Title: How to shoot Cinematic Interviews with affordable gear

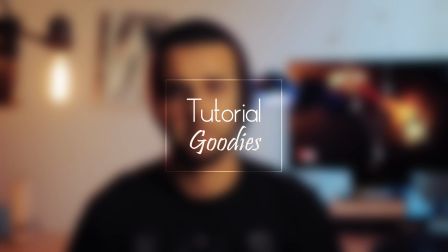0s
Salam guys, welcome to my channel. This is Motaz, your host, and it's time for some tutorial goodies. And today we will be getting into the steps of creating a cinematic interview setup.
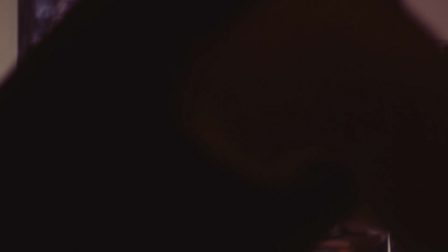11s
Well, this could also work for your regular YouTube filming as well if you modify the light properly.
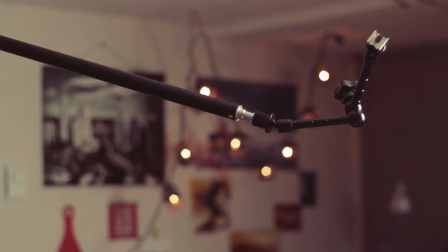17s
Now, before we start, I'd like to let you know that for this tutorial I used the minimum equipment possible so that everyone could afford it.
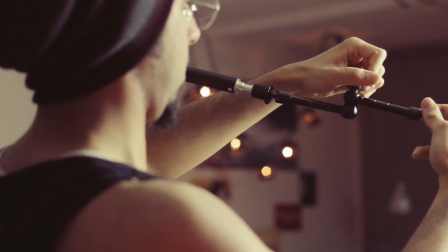25s
And without further ado, let's get into it.
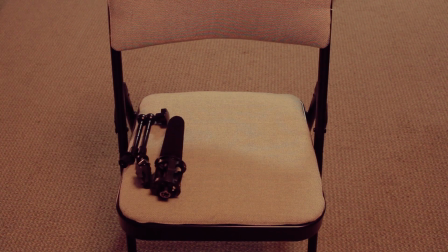28s
So for the audio, we would need a mic, a preamp, a splitter, XLR cables, headset,
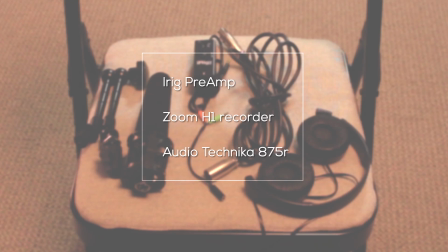35s
stand, and I forgot here the recorder. And here's the list of the main components.
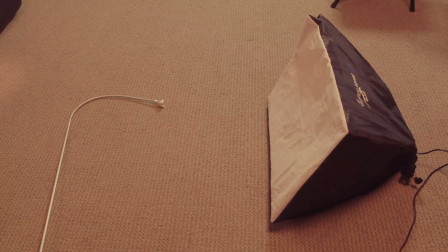44s
So moving on to lights, we would need a softbox, a spotlight, LED lights, these are optional,
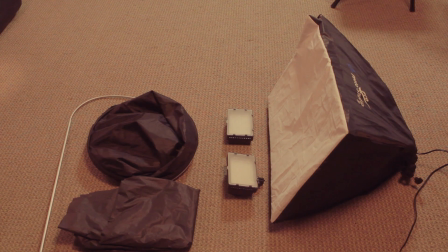51s
and light modifiers, any black thing you have in your house, a light stand, and that's pretty much it.
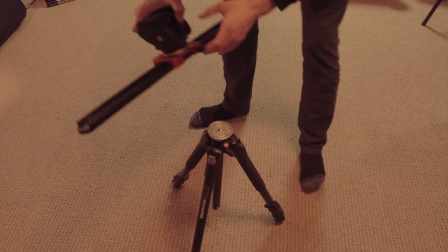57s
And for stabilizers, I use my Manfrotto 190XB with a float head and a slider.
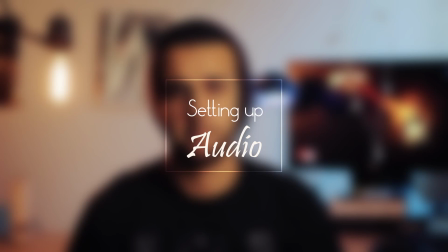66s
The slider is optional though. Okay, moving on to the audio setup.
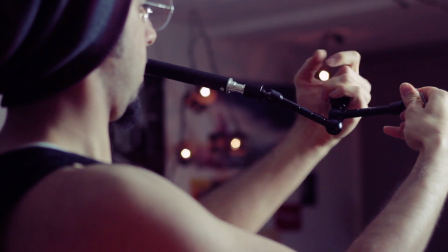71s
I usually use an articulating arm to have more control over the shotgun mic direction.
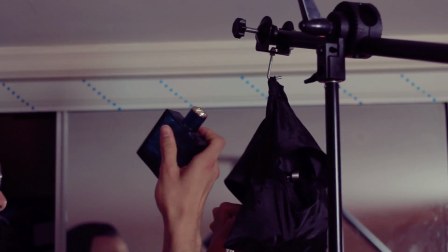79s
And make sure you use a sandbag to balance the boom stand. I use many items usually, but sometimes it actually falls.
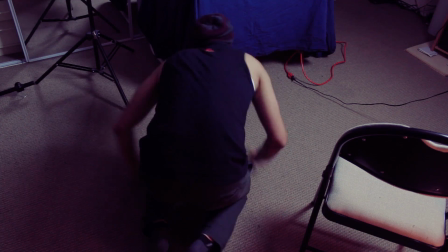88s
I dug in my room and extracted a rock.
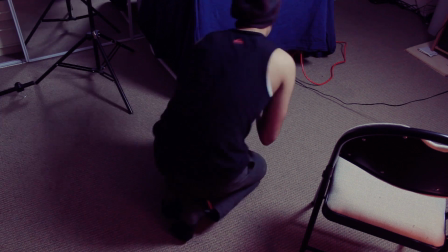92s
Actually, this rock dates to the Jurassic Age.
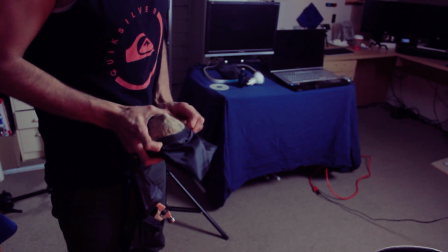96s
So anyways, I used it, made sure that the sandbag is heavy enough to balance out the boom stand and the whole audio system.
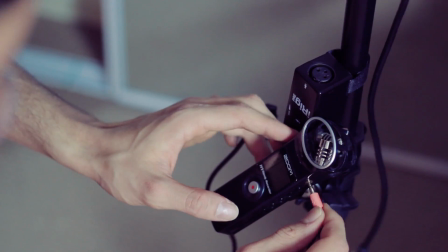104s
Mount everything, the zoom, the preamp, and also you would need a headset to monitor your audio, set it up in the right level,
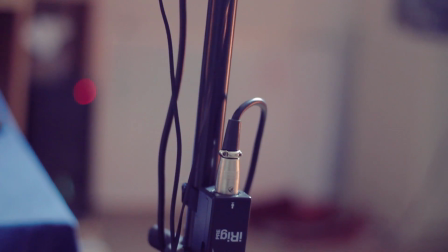113s
and voila, that's pretty much it for the audio setup.
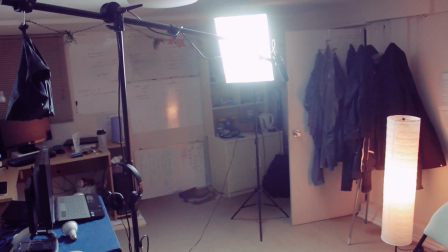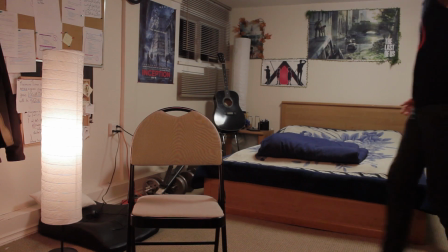123s
Using the regular overhead bulbs to illuminate your setup doesn't look particularly cinematic and pleasant,
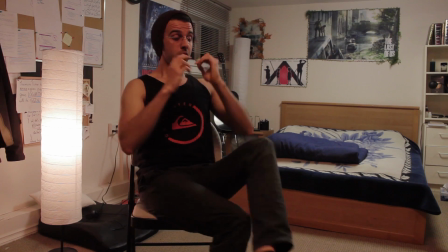131s
and most of the times does not quite appreciate the content you're delivering.
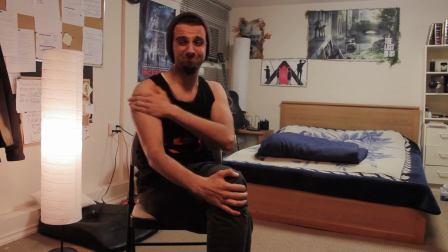136s
So in our setup, we will be considering a few concepts from the world of cinema and storytelling to bring our flat,
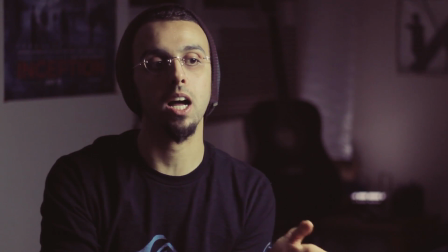145s
dull videos to another level of deep and rich imagery.
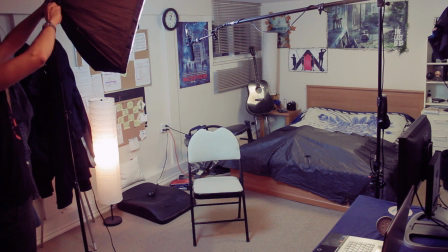152s
So we'll get started by having all the pieces in place, the mic, the lights, and everything.
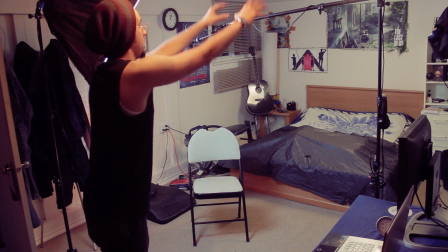160s
And we want to turn off the lights of the room,
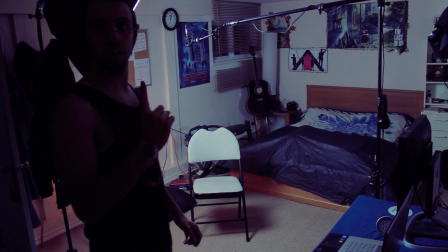165s
of course, and we start with this initial setup.
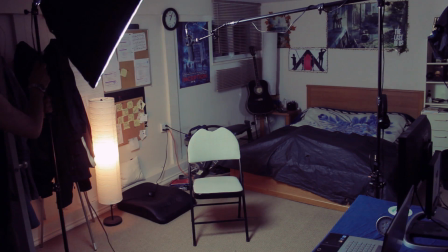170s
What you want to do is to avoid having the lights bouncing around on the walls.
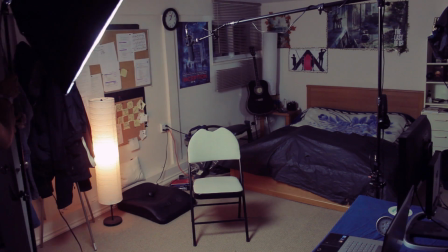176s
So what we want to do is to move the light towards a direction where it does not bounce.
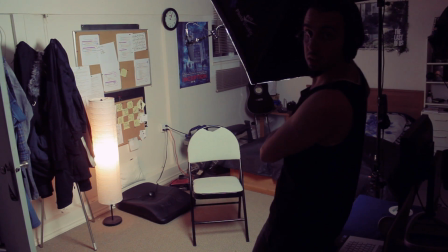181s
That means we move it away from any bright wall or any bright surface. And what we can do is use the black cloth
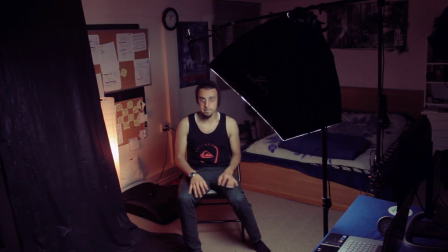189s
to block the bouncing of the light and create what we call a negative fill, as you can see here.
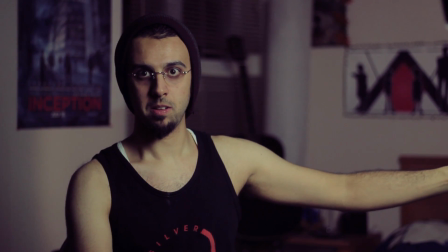198s
Then we can use our spotlight to have some interesting lights in the background.
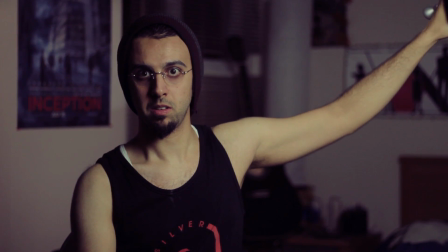204s
So the basic idea of the spotlight is to separate the object or the subject from the background.
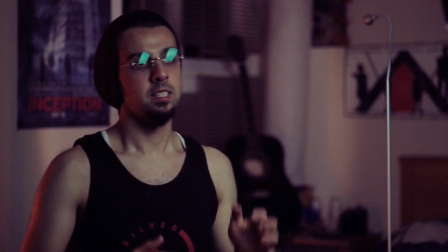210s
So you can see here we have created a separation between the highlights and the shadows.
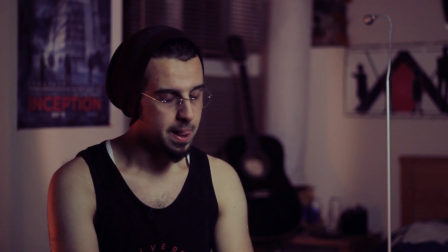216s
So that's what we call the negative fill and the positive fill, and that what creates the depth in the image.
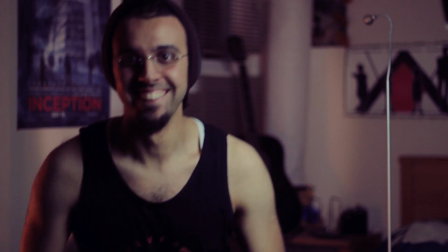222s
So you want to make sure that these two have, some contrast between them.
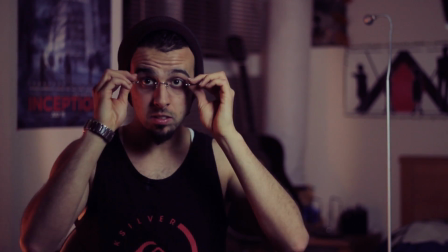227s
In this tutorial,
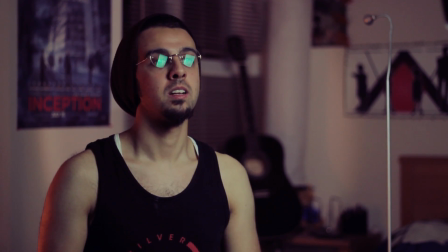229s
we're trying to create a somehow dramatic kind of effect on the subject.
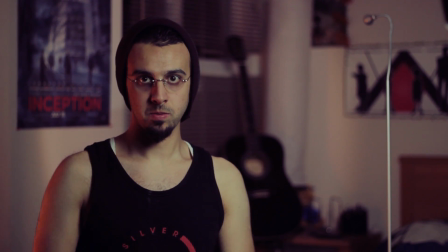237s
Documentary kind of style. Someone's telling a story. Yeah, that kind of look, but it all depends on how you direct the light.
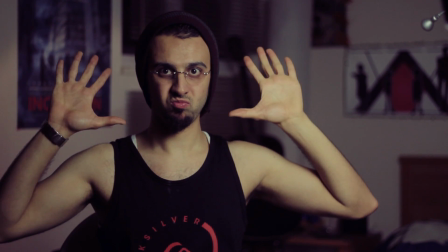245s
Now the problem now is that the light, the ambient light or the key light, is also illuminating the background. We have what we call a light leak now, and it's leaking to the background.
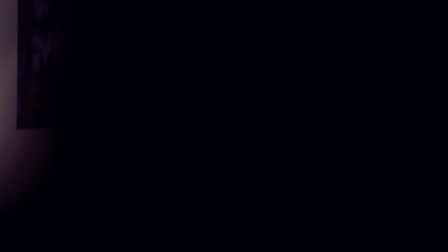258s
So what we're gonna do now is we're gonna move the light, the key light, the softbox,
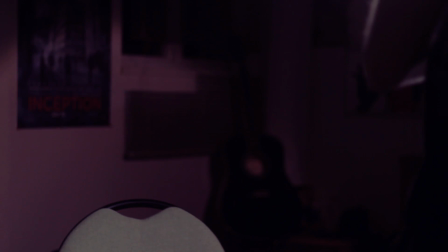266s
and move it to the other side of the subject so that it only lights the subject and not the background.
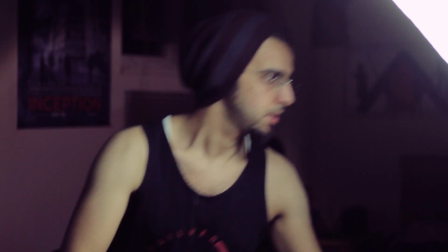274s
And thanks to the black cloth, we will always preserve our negative fill.
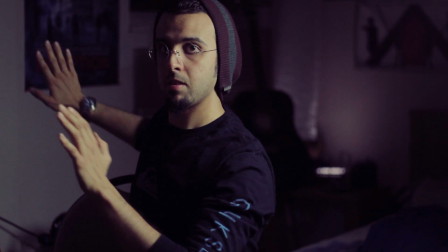280s
Another thing, try to position the subject as further away from the background as possible.
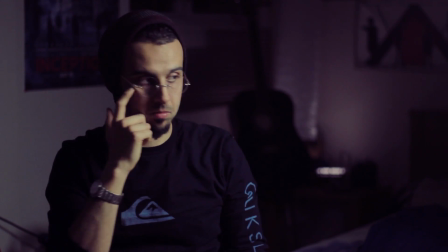287s
That creates more depth, and it plays with the focal length so that you have a more blurry background.
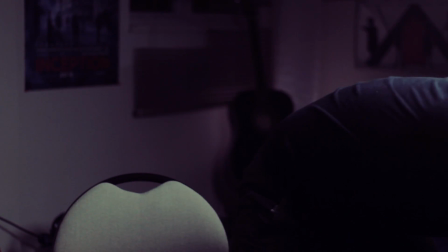295s
The camera has to be leveled up with the face of the subject,
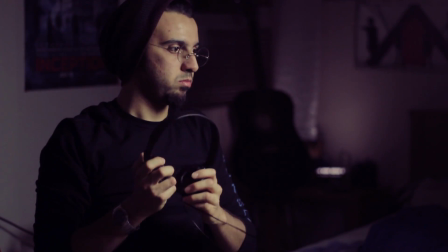299s
not higher, not lower, unless you want to express a point of view, of course.
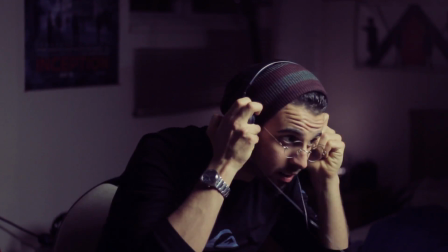305s
So in our example, we're just gonna level it up with the face and let the subject look at the interviewee instead of the camera,
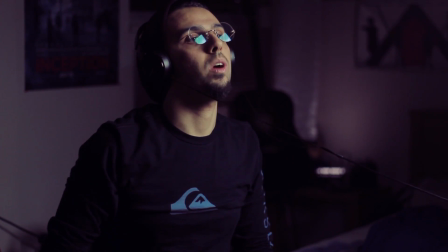313s
because in this case he is being interviewed.
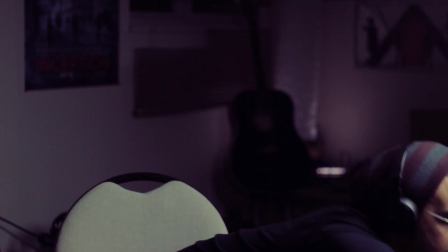315s
Otherwise, if you're hosting, if you're a host and you're presenting, talking to the audience directly, of course you have to face the camera.
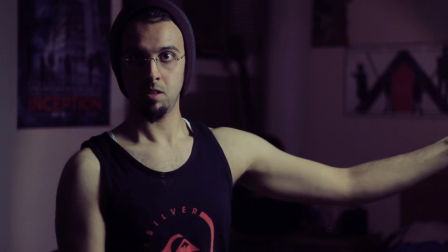323s
I'm using the 50 nifty, the 50mm
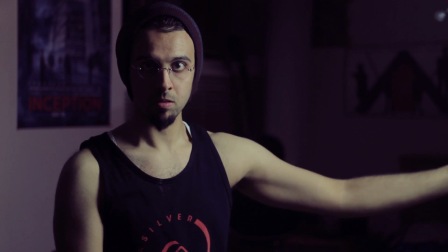328s
1.8 lens here, and I'm relatively a bit further from the subject.
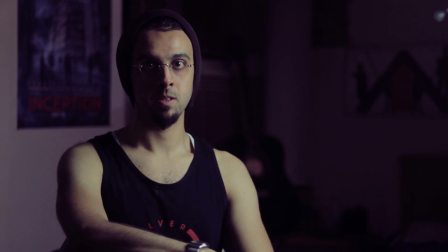334s
I'd say around like 6 feet from the subject.
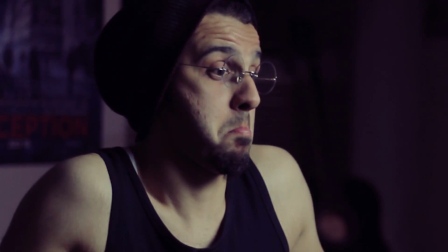337s
But I'd rather keep a relatively wide angle so that I have more control over the footage later on.
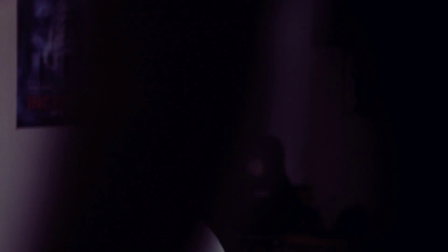345s
I can zoom in and zoom out, and I have a variety of angles, or of not angles, but a variety of zoom ranges.
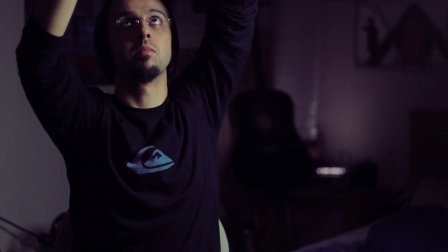354s
That night it went below -20 here, and it got cold, so I put on my t-shirt.
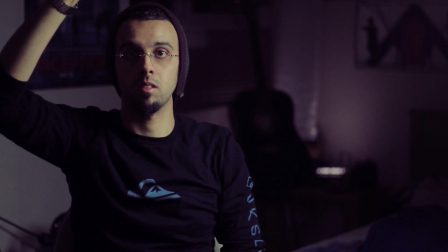361s
This t-shirt is actually electronically heated, so it actually does the job.
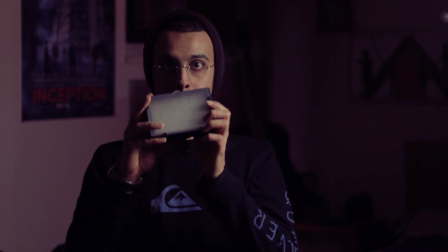368s
Anyways, so I like this trick where you use the spotlights basically to have some strange,
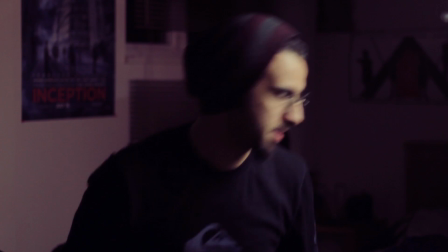376s
mysterious light going on in the background. Really interesting, creates that dramatic effect.
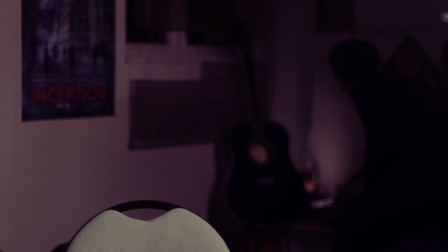383s
Of course, it has to be not as bright, but very, very subtle, light in the background.
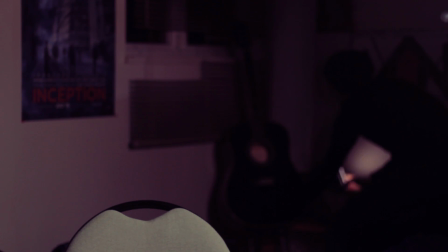390s
I think this kind of creates a high dynamic range effect, where you have more depth in the image.
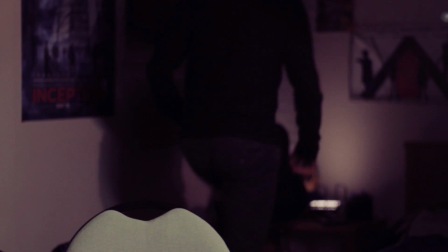398s
Again, I'm always stressing on the depth. There is more contrast between the subject and the background.
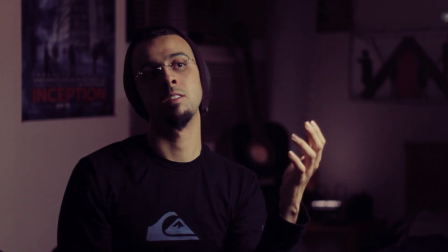405s
We're giving more visual clues to the viewer that this is a rich content.
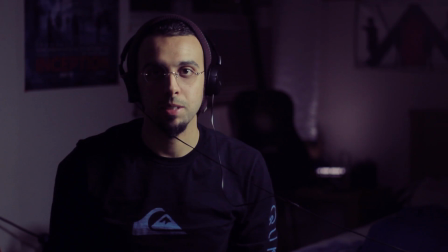411s
This is a deep content. We have contrast in shadows and light, contrast in distance, contrast even in color later on when we see the color grading.
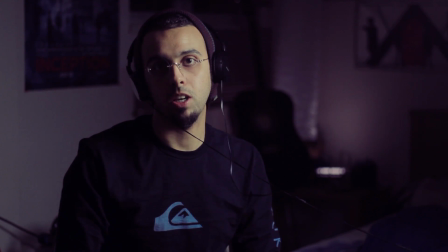420s
So I'm using here my LED lights and placing them in the background, specific spots where I can see that it's kind of dark, when it's kind of dark, very dark. And there is an interesting thing here, is that we alternate between the shadows and the highlights in the image.
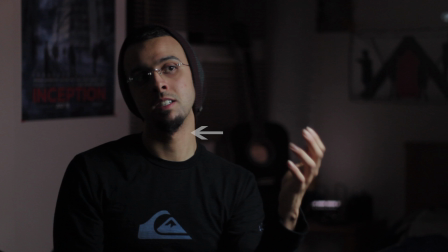439s
So you can see here we have on the face is light, is bright, and the opposing side in the background is dark. And you can see here an alternating pattern of highlights and shadows.
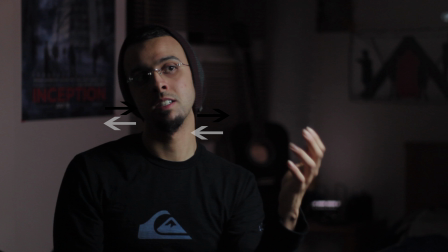453s
And that again creates the depth I was talking about. I generally use the third of the screen,
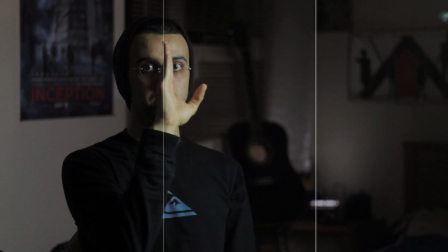462s
the third of the monitor, while my subject is on one of the thirds,
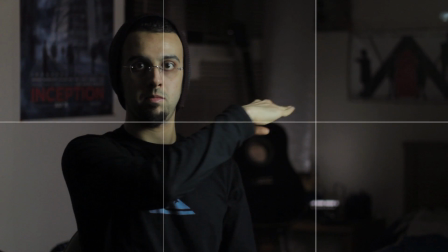467s
and his neck is basically centered in the middle, horizontally.
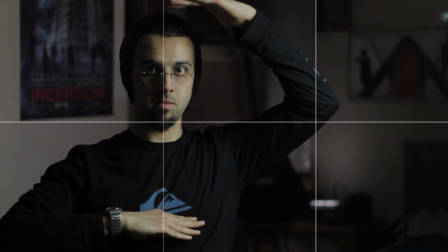475s
This has, I think this has psychological effect.
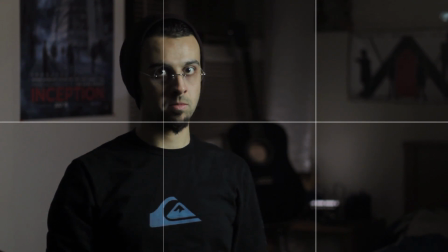479s
You can see that when he faces the interviewer, you can see he's talking about a story,
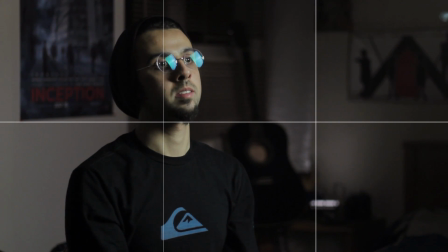485s
and the story is in the dark side of the monitor, like behind him.
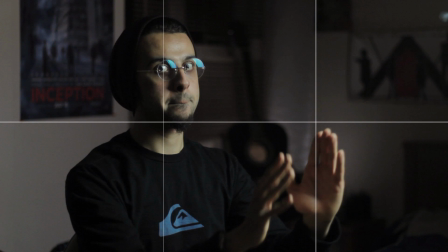490s
I see it that way. Also, you have freedom later on.